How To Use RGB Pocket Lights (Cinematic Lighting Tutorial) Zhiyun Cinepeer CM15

In this video, I'm going to show you how to get cinematic shots using the Cinepeer CM15. This is a brand new pocket RGB light from Zhiyun, and they're actually the sponsor of today's video, so I just want to say a huge thank you to them for supporting the channel.
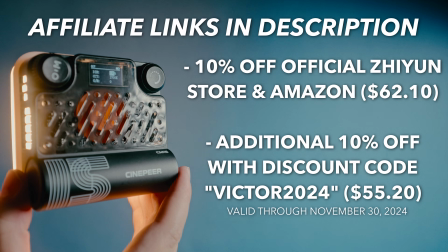(0:22)
And the Cinepeer CM15 is currently 10% off on the official Zhiyun store in Amazon,
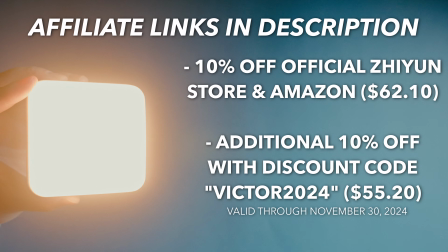(0:27)
and you can use my discount code VICTOR2024 to get an additional 10% off your purchase.
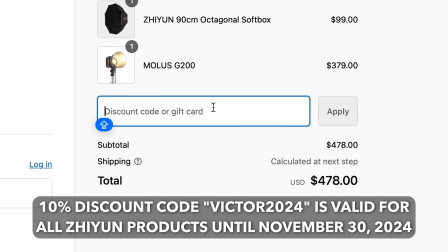(0:32)
And you can use this discount code on all Zhiyun products until November 30th of 2024.
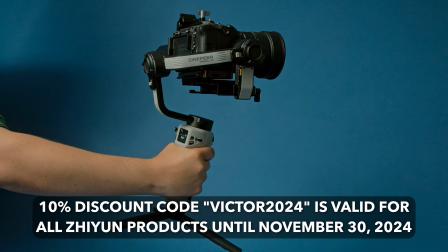(0:36)
So if you're looking for any other lights or stabilizers, now's a great time to get it. Real quick, let me run you through the modes.
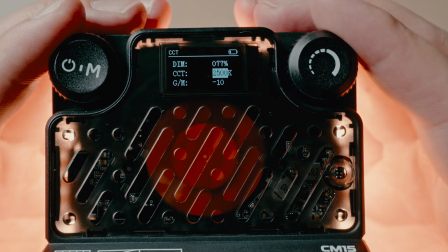(0:42)
The first mode is CCT, or correlated color temperature.
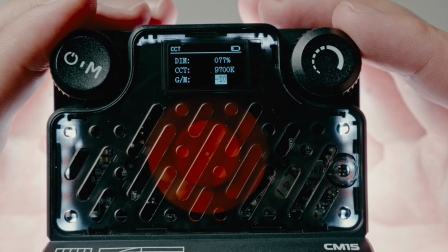(0:45)
You can make the light cooler or warmer between 2700 Kelvin and 10,000 Kelvin, and also make the image more green or magenta.
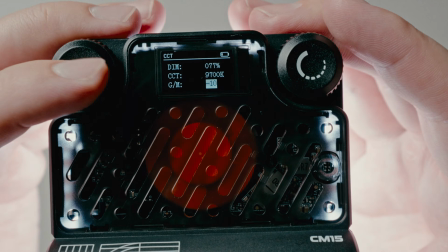(0:52)
And dim adjusts the brightness on all the modes. HSI mode stands for hue, saturation, intensity.
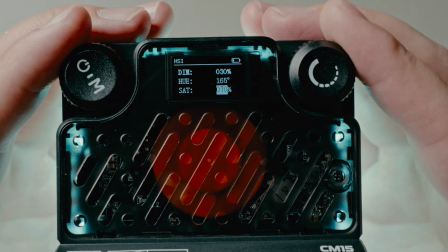(0:58)
This mode you can essentially get any color you would like and adjust the saturation and brightness. RGB stands for red, green, blue, so you can combine these to make different colors.
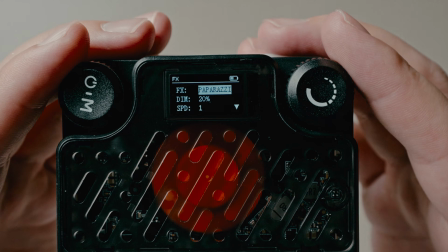(1:06)
And last is the effects mode, which have a bunch of different cool lighting effects.
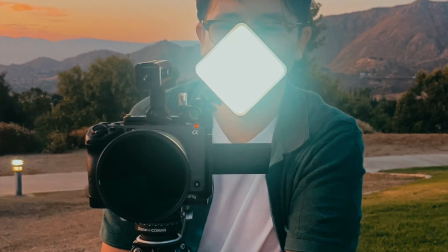(1:10)
For example number 1, I use the cold shoe mount and attach my CM15 directly to my camera to create this surreal, nostalgic feel.
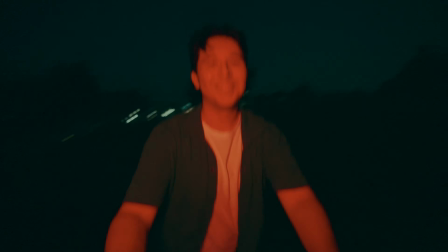(1:18)
And I use the RGB mode to make the light like a deep red, and I felt like it contrasted really well with the dark blue skies. And the reason I would consider this look surreal is because as a viewer, you can tell that I have a light attached to my camera.
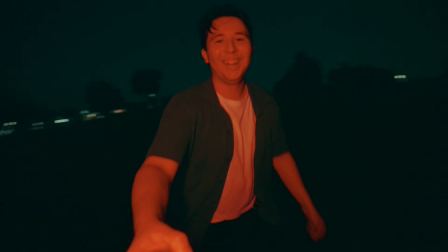(1:31)
So it's not necessarily like a practical light that is motivated by anything. I just thought this would be a fun way to express memories or something that would be straight out of a dream. So maybe if you do want to create a dreamlike sequence or like an early 2000s type feel to your sequence or your film,
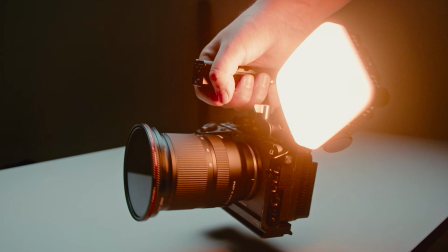(1:46)
then attaching the light directly on your camera and using a color that contrasts well with your background can be a really fun cinematic look. For this next scene, I actually used 2 Cinepeer CM15s, which if you do have the budget,
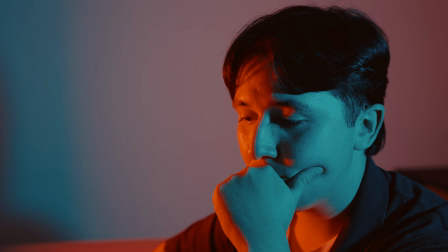(1:58)
I think having 2 can be a fun way to kind of experiment and create a split tone lighting scene.
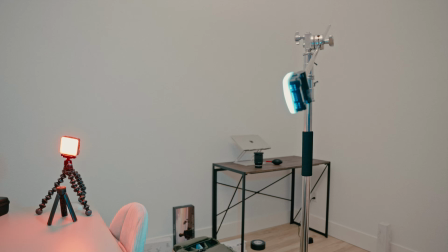(2:03)
So in this case, I used red and blue, and I put one on each side of my frame. I turned off all my other lights, so these are the only light sources in the room.
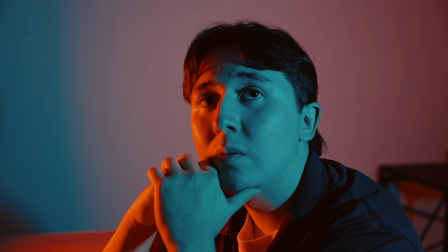(2:11)
And now, as you can tell, it creates this like really fun split tone contrasty look. So if you're making a film project where maybe you want to show your character torn between one decision or another, you can kind of create this split tone look to express that feeling.
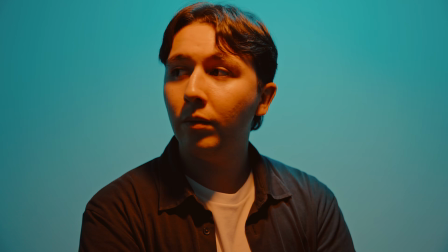(2:25)
For this next scene, I walked into frame, and as you can tell, the background is a cool blue while my face has a warmer tone.
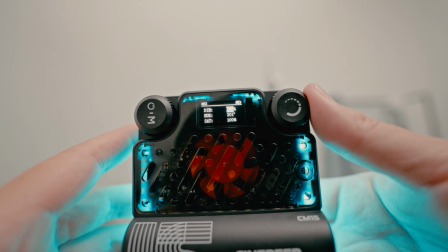(2:31)
So the first CM15, I used the HSI mode to create this cool blue light, and then I attached it to my C-stand and pointed it at the wall.
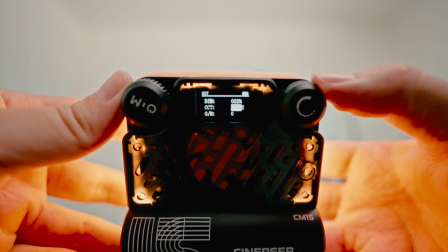(2:39)
And then my second light, I used the color temperature mode and set it to 2500 Kelvin to make it warm.
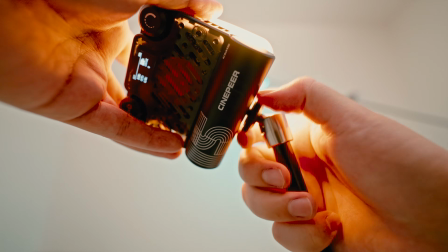(2:44)
And then I got a small rig articulating arm and a super clamp, and I attached one end to the light and then clamped the super clamp to my C-stand,
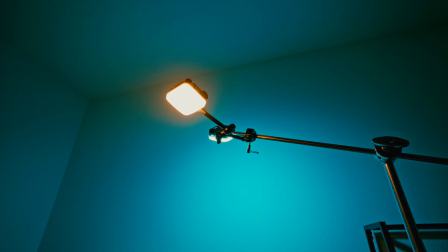(2:51)
but I angled it more out and overhead while the blue light is angled towards the wall. So this was a cool way to kind of create some contrasting tones.
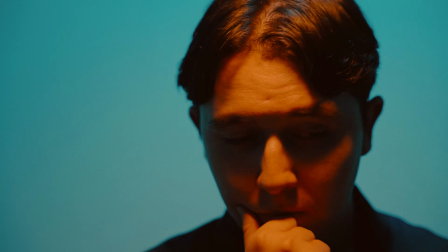(2:58)
With this scene, I like that the 2 colors kind of separate me from the background and make me as a subject stand out more.
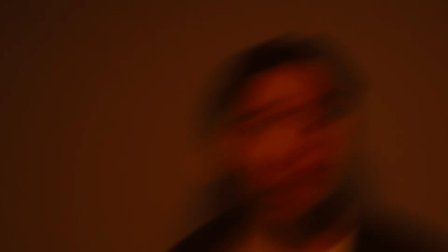(3:05)
And while experimenting, I just turned off the background light and slowed down my shutter speed,
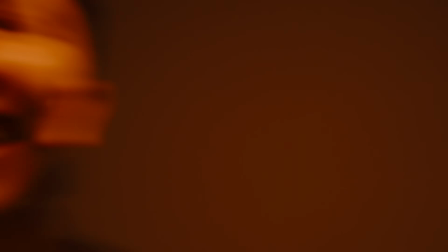(3:09)
and it created this harsh overhead light, which made for this anxious and hallucinative type scene.
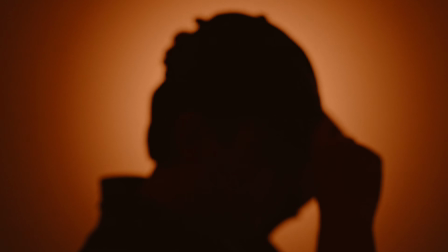(3:14)
So don't be afraid to experiment. For this next shot, I wanted to get a silhouette.
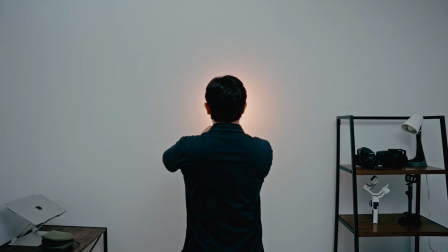(3:18)
So all I did was I got my CM15 and aimed it at the wall to give it a nice color. And then by stepping into the frame, because the light's not pointed at me,
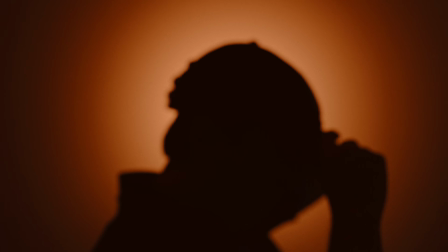(3:26)
you're just seeing my silhouette, which can be really cool if you want to introduce a character with some mystery. Now, if you are already working with larger lights, you can also just use these as nice accent lights.
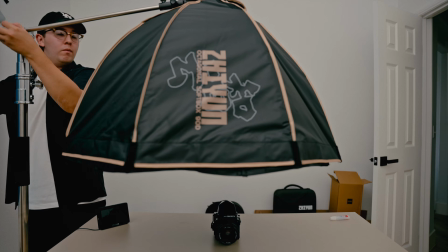(3:37)
So for example, this product shot, I have my Zhiyun Mollis G200 and a softbox, and it's going directly overhead.
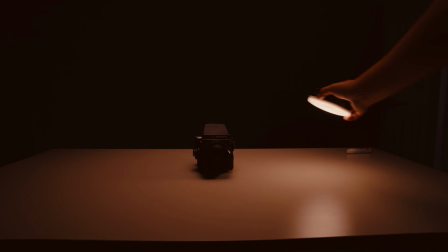(3:44)
So it's kind of creating this soft light over my product. And then I just waved the Cinepeer CM15 over the subject, and it creates this cool reveal. So overall, the Cinepeer CM15 is a very versatile little light just because it's so small, so you can put it a bunch of different places. And one of my initial concerns with this light was the battery life.
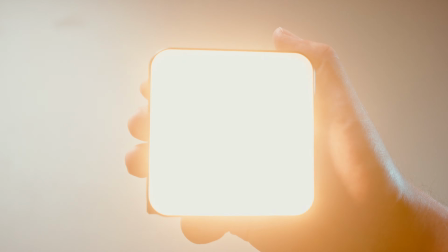(4:03)
Zhiyun states that the CM15 will last 35 minutes when the light is at 100% brightness, which seemed a little short for me.
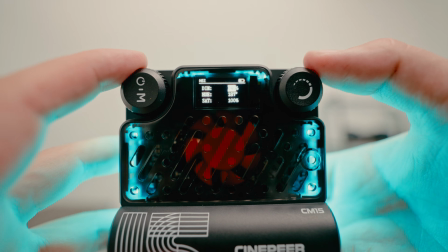(4:09)
However, for a majority of these scenes, I was actually only setting the brightness anywhere from 10% to 80%.